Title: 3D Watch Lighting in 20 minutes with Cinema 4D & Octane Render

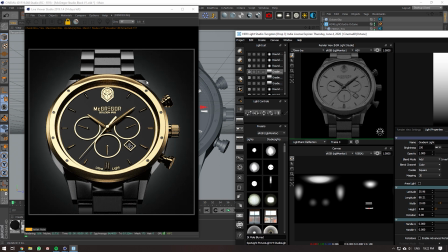(14:56)
okay it seems like all these all three these lights are kind of affecting this top light here yeah so maybe reduce all of these down 25 25 then i can bring this one back in cool i might not even need this gradient light because these other two lights are kind of doing the
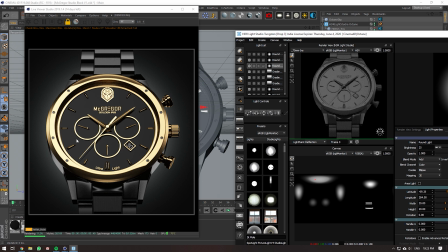(15:15)
job um and yeah now you're now your eyes kind of focused on the center so these side lights i'm still not very happy about because they're too bright so i might reduce the brightness on that and this is why i said being organized helps because
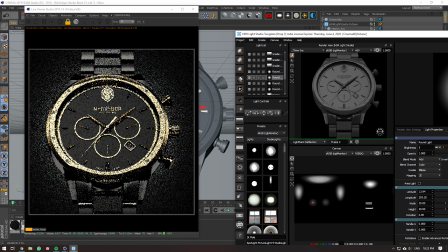(15:32)
i'm kind of getting lost in my own lighting system here i like that so what else what else needs lighting um this
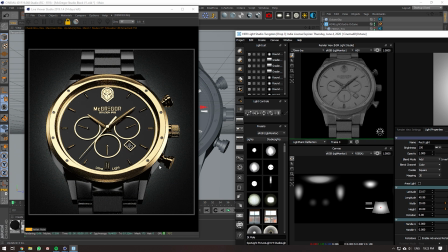(15:40)
is kind of dark it's losing a lot of detail there so maybe adding a little bit of a light there but you also need to make sure that you're not adding in lights uh in other places on the watch here so yeah so here you saw there was a little bit
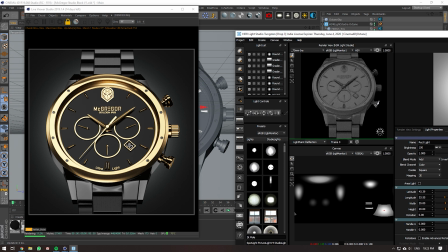(15:54)
of light there but now it's kind of been removed so you want to be careful when I'm adding in this light here it's also adding in a light there on the side here so that you also want to be careful with so if you're running into those issues you can add in a dark
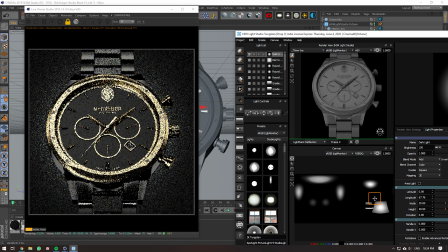(16:09)
light which is basically a mask for for your light so you can actually go and remove this light here if you really wanted to by using this dark light here and this is kind of like a flag if you're doing photography
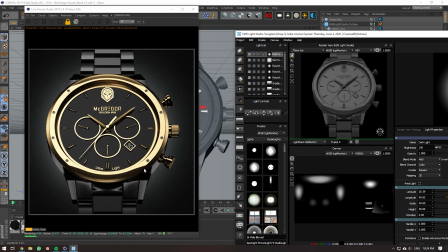(16:24)
um i did like swimming photography for a little bit and you'd use like flags to block out light in certain areas um so here here you can see the um still getting a bit of a little bit of reflection but that light's gone so you can also render out
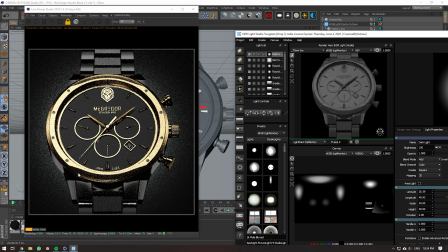(16:40)
this and then render out this and then photoshop you just mask that out and then just keep uh this reflection here that's also an option sort of trying to do everything in CG and then same with this side adding
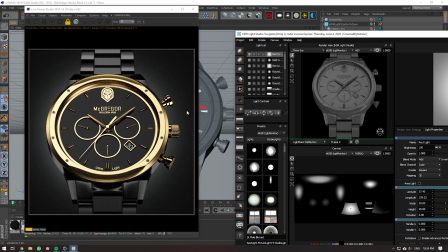(16:54)
a little bit of light here but now you've got a light here so you can render out this section here and then render out this and then just crop this out and then just keep that section there so there's lots of ways of doing it and yeah that's pretty much it so here
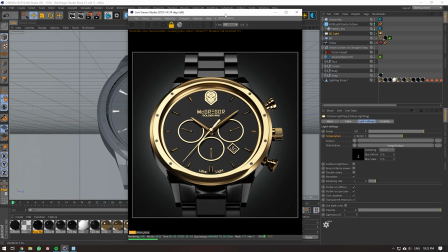(17:11)
I'd also want a gradient light on this on this front face here in this case I could probably just do it through texturing
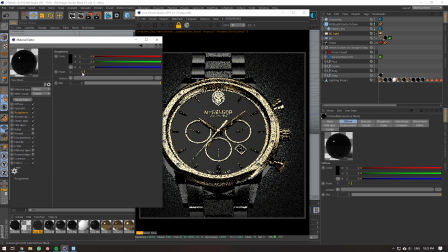(17:18)
depending on uh you could probably just adjust the roughness of it and then you might get a little bit more of a gradient a little bit less of a gradient you can do it through the diffuse map of this thing as well um or you could do it in photoshop just
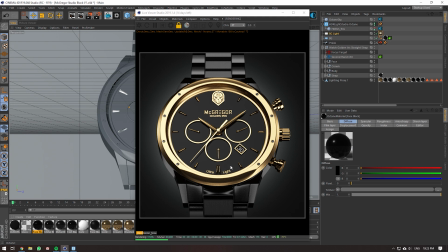(17:31)
mask it out add a little bit of a gradient in photoshop the same with the glass i would probably just do that in photoshop as well because if you see if i
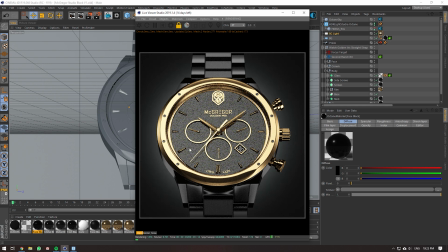(17:38)
did go and do octane increases render time starts to change a bit of the lighting but like the render times will shoot up a lot and if you're rendering out like three to 5k resolution images like I do it becomes a little bit of a problem so just adding it in photoshop would
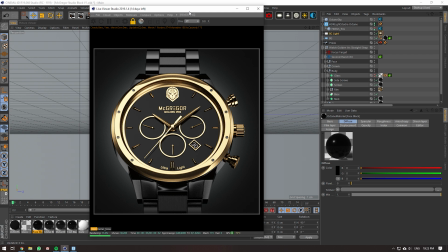(17:53)
be the best option so this is pretty much how I go about lighting the lighting my watches and stuff like that it's not a concrete step-by-step tutorial it's a process tutorial so I'm trying to teach you like what I'm thinking when I go through lighting and what I'm thinking when I'm
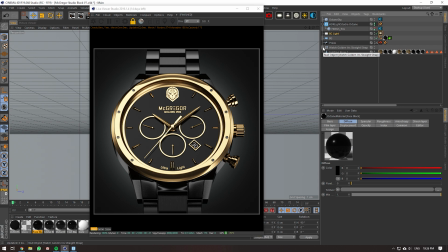(18:09)
lighting about projects so that you can apply to any specific so then you can apply to any watch project that you have it's not a specific lighting tutorial just to how to light this watch it's a guide and a process of how to light any watch that you're dealing with so even here
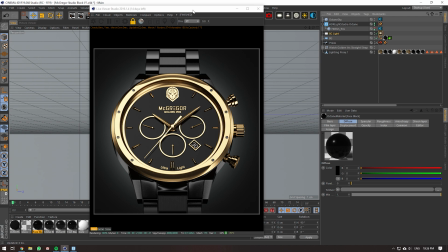(18:26)
you want might want a little bit of a light gradient here so this is where I'd start to do things in Photoshop but
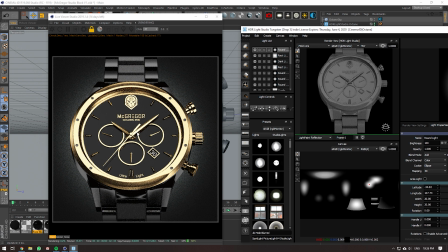(18:33)
having a little bit of a gradient here might help so this is too big maybe reducing this down to five something like that would look really good reducing the brightness down you want to make sure that all your lighting is even and then having this on the other side as well but you also
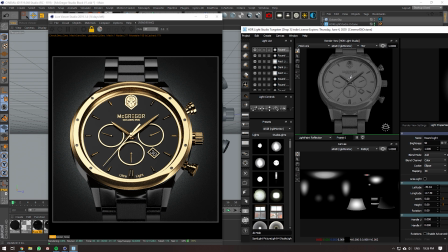(18:48)
want to be careful if i'm adding in a ton of lights here it's going to affect other parts of the watch so you also want to watch out for